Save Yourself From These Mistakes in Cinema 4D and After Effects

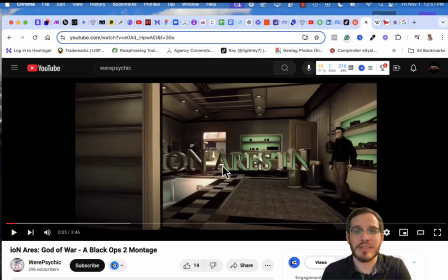[8:08]
So you're basically masking the animation or the text itself, so that this text first, what I did was I did the motion graphic, the tracking and get the null objects, basically the little dots that were around everywhere that would track the whole scene.
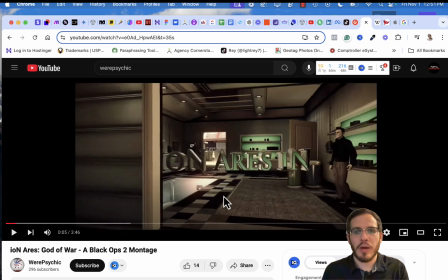[8:24]
And then I would stick it to the place where I want to, was maybe like this tile right here. And then in Cinema 4D, then I would add like a background. So I would take a picture of this scene right here without this wall.
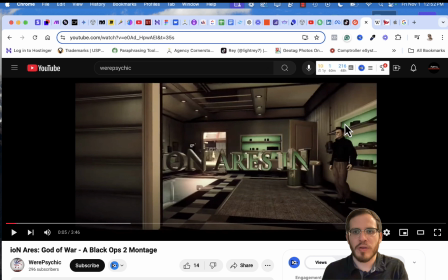[8:39]
I would just get the whole scene starting from here, and then I would use that as the background initial, right? So now you see that this is like a shiny text, as you can see, right? I love platinum, gold, silver especially. I love that. And you can see that it's reflecting the color of this here.
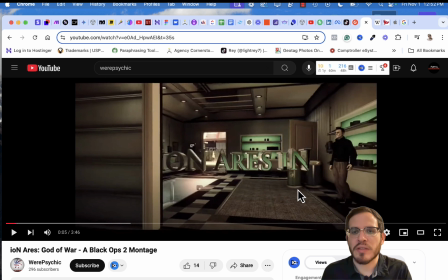[8:56]
So it's reflecting this here. One thing was I should have added a plane right there in the bottom with ambience. So basically the ambience to add a little bit more of a shadow to it, so it can reflect the reflection of this shadow, and then move the z-axis a little bit more forward over here,
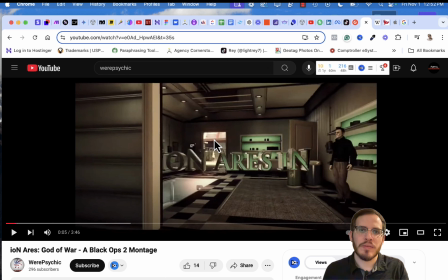[9:14]
where then this light over here would look more like it's a shadow, and it's not like showing like a big blob of black here in the bottom, but it's showing it like having a little bit of blur that is actually going forward,
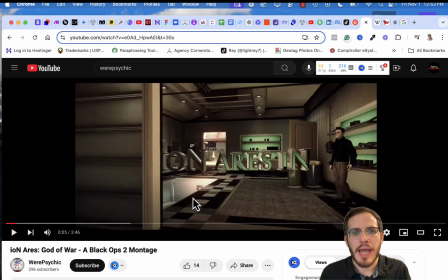[9:28]
like how you actually see a natural shadow. That would make this scene a lot better. And right here, all of this text, as it was being made into a video, and it was being equated with what the scene right here was recorded in. After it was already motion tracked, then you export it into
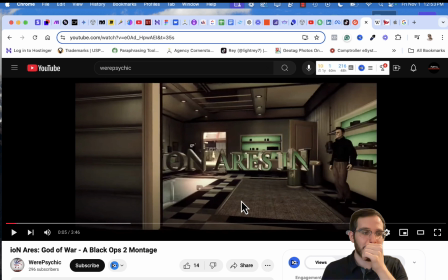[9:48]
Adobe After Effects, which Mansur, which is the owner of Cinema 4D, now incorporates with Adobe After Effects, which makes it so much easier to just export it directly into Adobe After Effects.
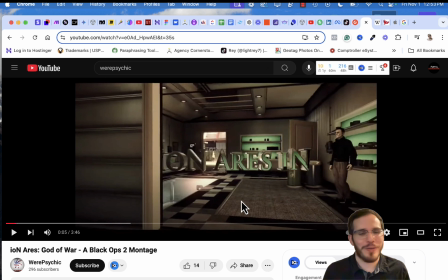[10:03]
And these are just amazing animations and in general, man. And so once you have it here, you would track it,
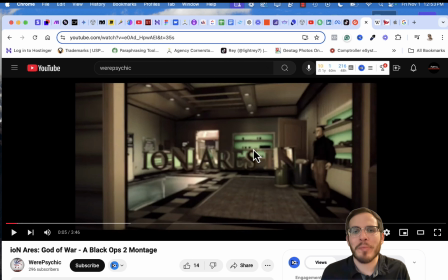[10:11]
and boom, you know, you added a little, like a little camera lens blur or just a regular blur, just make it cinematic, right? I like dramatic cinematic videos. To me, that was just amazing.
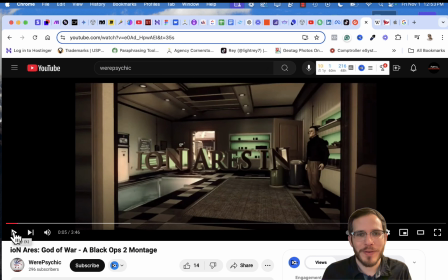[10:25]
I love it. And then there you go, you know, and now it goes back into focus because it just adds that dramatic, you know, important feel. And I think what I was using here was New Times Roman as a font. Awful, but it still looked cool. It made it cool with the video, you know, itself.
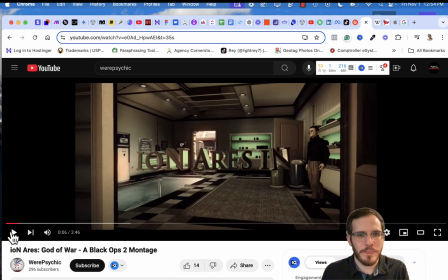[10:45]
And then as we play this, it's gonna go into another Twixtor effect,
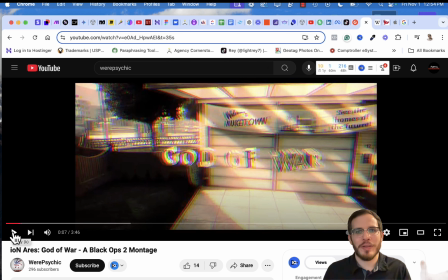[10:52]
and it's of course the wiggle, and then bam, Twixtor. There we go. The glitch just makes a very good transition all the time.
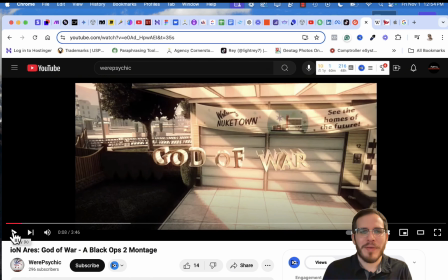[11:00]
Very dramatic, goes with the sync of the song. Bam. And then, of course, you know, because I was going with the Greek gods, which we don't believe anymore, where, of course, now we believe in Yahuwah, we believe He's the creator, and that there's only one God,
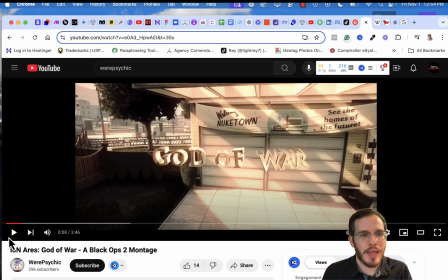[11:14]
and He is the only God. And, of course, the Messiah, who is Yahusha, His son, right? And us who continue with Him. And from here, right, you can see that here it looks like it's reflecting the sun, right?
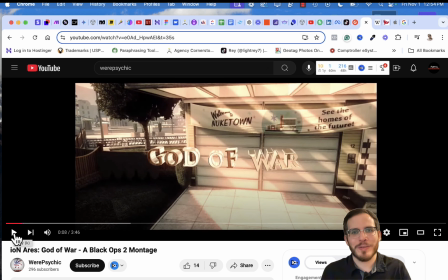[11:29]
Which is, to me, awesome. It was reflecting it. It looks like it's a part of the scene. It looks natural. Like it's not just, you know, like some 3D text that just pops out of nowhere. No, it looks like it's a part of the scene, and you would guess like, oh, it looks cool.
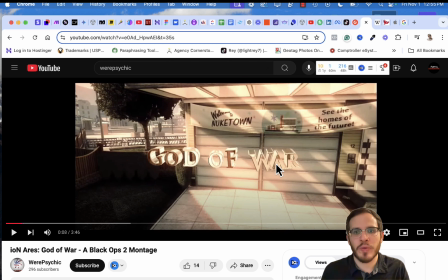[11:47]
And of course, since here these texts were already put together, I didn't want to go through separating each of them individually so that they can come together. So it was basically God of War separate. So God of War, and then this.
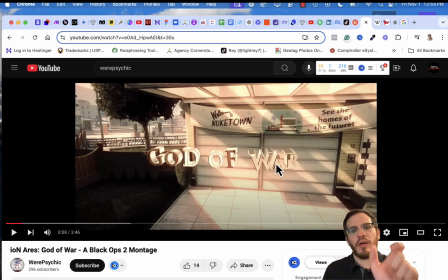[12:01]
Then you would be able to change God of War only without doing the individual things, because I was running low on time on this project, which lasted me maybe a week, and it was I didn't sleep sometimes.
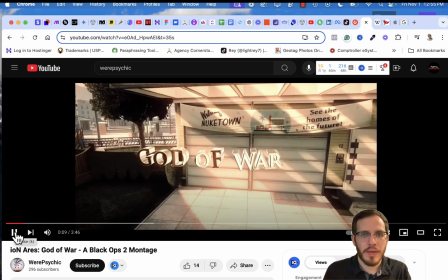[12:18]
So, and we're playing it, and
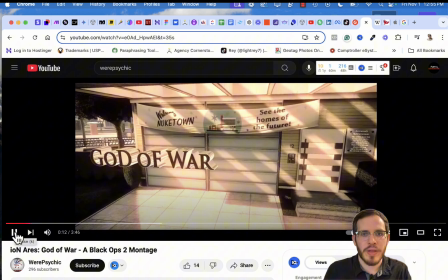[12:25]
blur, and back to normal, and now it's gonna go into a Twixtor effect.
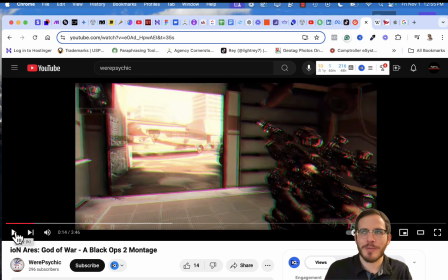[12:30]
I know myself. Bam! There we go. It starts with the first clip. We add the Twixtor. We're like, oh, he's reloading. What is he gonna do? Let's go and see what he's gonna do.
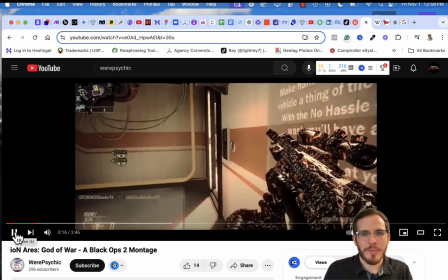[12:40]
So now it's like, okay, let's go. He puts it in, and bam!
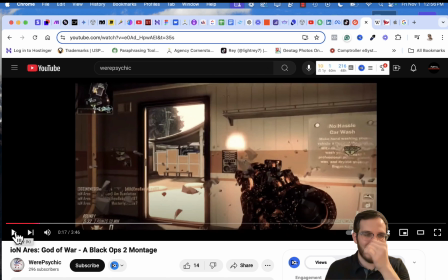[12:45]
There we go. This effect I added in Cinema 4D. I needed to make this in Cinema 4D, and Adobe After Effects it didn't give the effect that I wanted, and Cinema 4D just did it perfectly. And you just added a plane, it broke apart.
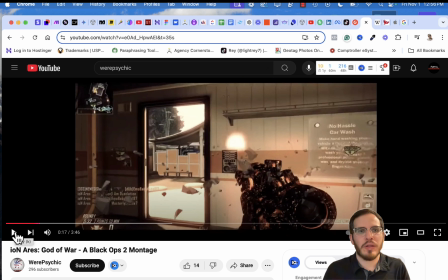[13:03]
You added a bunch of I try to limit the subdivisions even more because I didn't want it to have too much movement or break my After Effects Adobe, which it has crashed many times, and I hated it. That's why I needed to start the project sometimes from scratch or where I left off, and I was like, that was an hour or 2 hours of work, but let's go again.
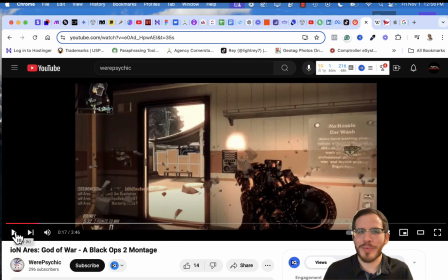[13:22]
So I just waited for my laptop to basically cool down a little bit. And from there, what happened is this was the broken pieces of the plane. Basically, I added the little texture, which is a great texture of concrete. I wanted it to look like concrete. And from there, right, I just made it into big chunks, small,
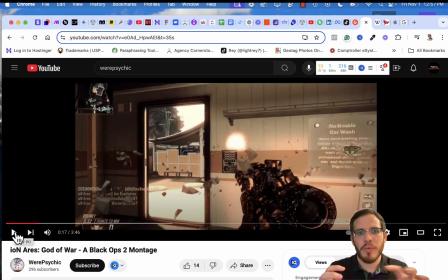[13:39]
and then I randomized the particles for the plane and how they were going to divide and make it look the most natural that we had.
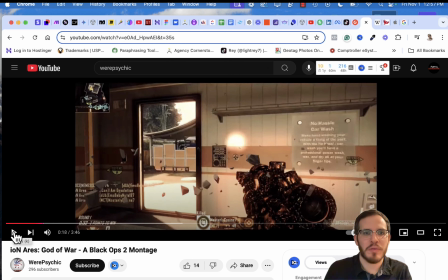[13:51]
And of course, there we have the flash, which is like a regular, like a brightness flash that you could do. It's not that hard. And the blur, which is basically a regular blur that I would use.
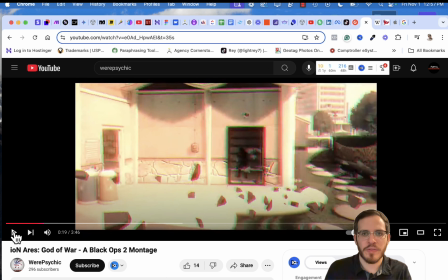[14:04]
Bam! Another Twixtor effect that goes into the scene.
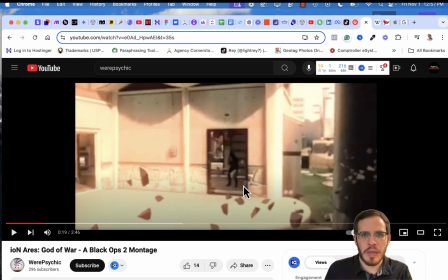[14:07]
And here I was I had to only use the motion animation here. I was covering it here, and partial here. So I was masking it a little bit so that it won't get in the way of it's like looking at it inside.
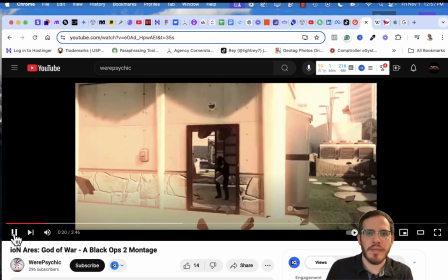[14:23]
And then once it's going in, then this is where I add the little see, I add
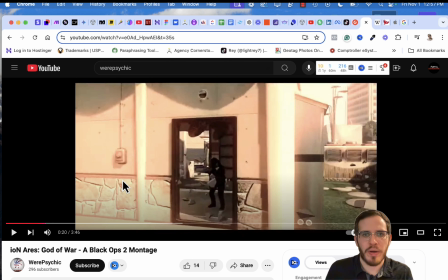[14:30]
the masking here to prevent that from basically looking like it's outside, but it's still outside.
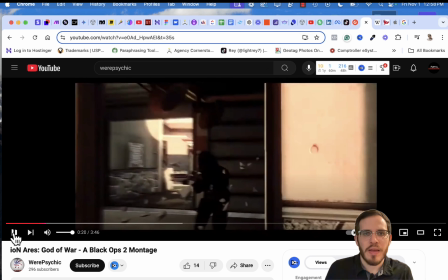[14:37]
But then now it's like the rubble is now inside. See, so I should have made 2 layers for it, one outside and one inside, so to make a show of comparison. But it could have taken a little bit of time, but I wasn't worrying about the little details, so I just wanted to get it out.
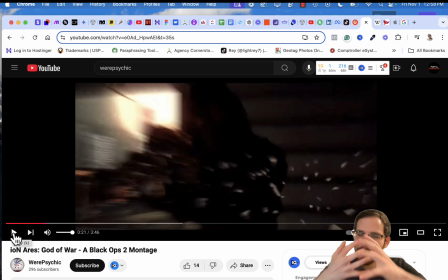[14:57]
here we have a radial blur. So it's basically making that stream of a blur that comes out. And then we have the optical flare, which everybody who does animations knows about optical flares, especially if you're doing it in the old times.
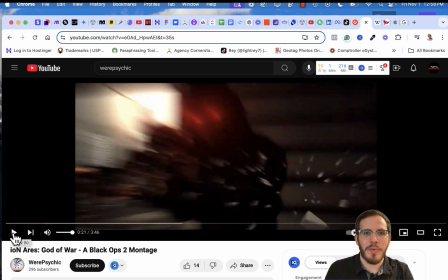[15:16]
And bam, optical flare, there we go. And this radial blur, what it did is it made it look like it's beaming out of your eyes without making it a beam out of your eyes, which is actually very relatively easy. And everything out there is like, you look, it's streamed, but it just, the eyes just pop out real good,
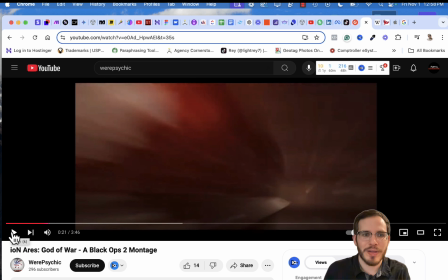[15:33]
bam, and it's just, you make them brighter, and then shoo, into the next scene.
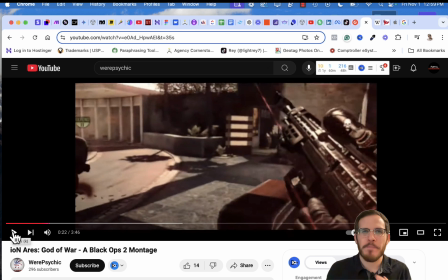[15:39]
And it's a great transition. It just adds that dramatic, tension, pause, and then, okay, we're back.
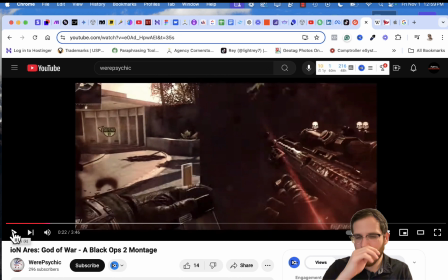[15:47]
That's what we do. And from here, we added an optical flare that was motion tracked here on this clip right here. So I did it in Bonjour, where I was tracking the scene and I was making it go on the gun.
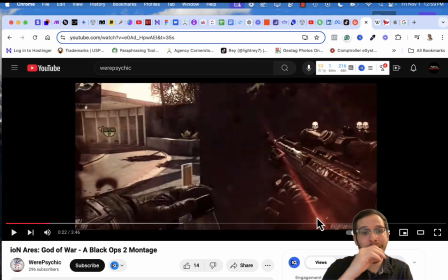[16:01]
All of this, of course, is motion tracked even before it took. That's what took the most time, was the motion tracking.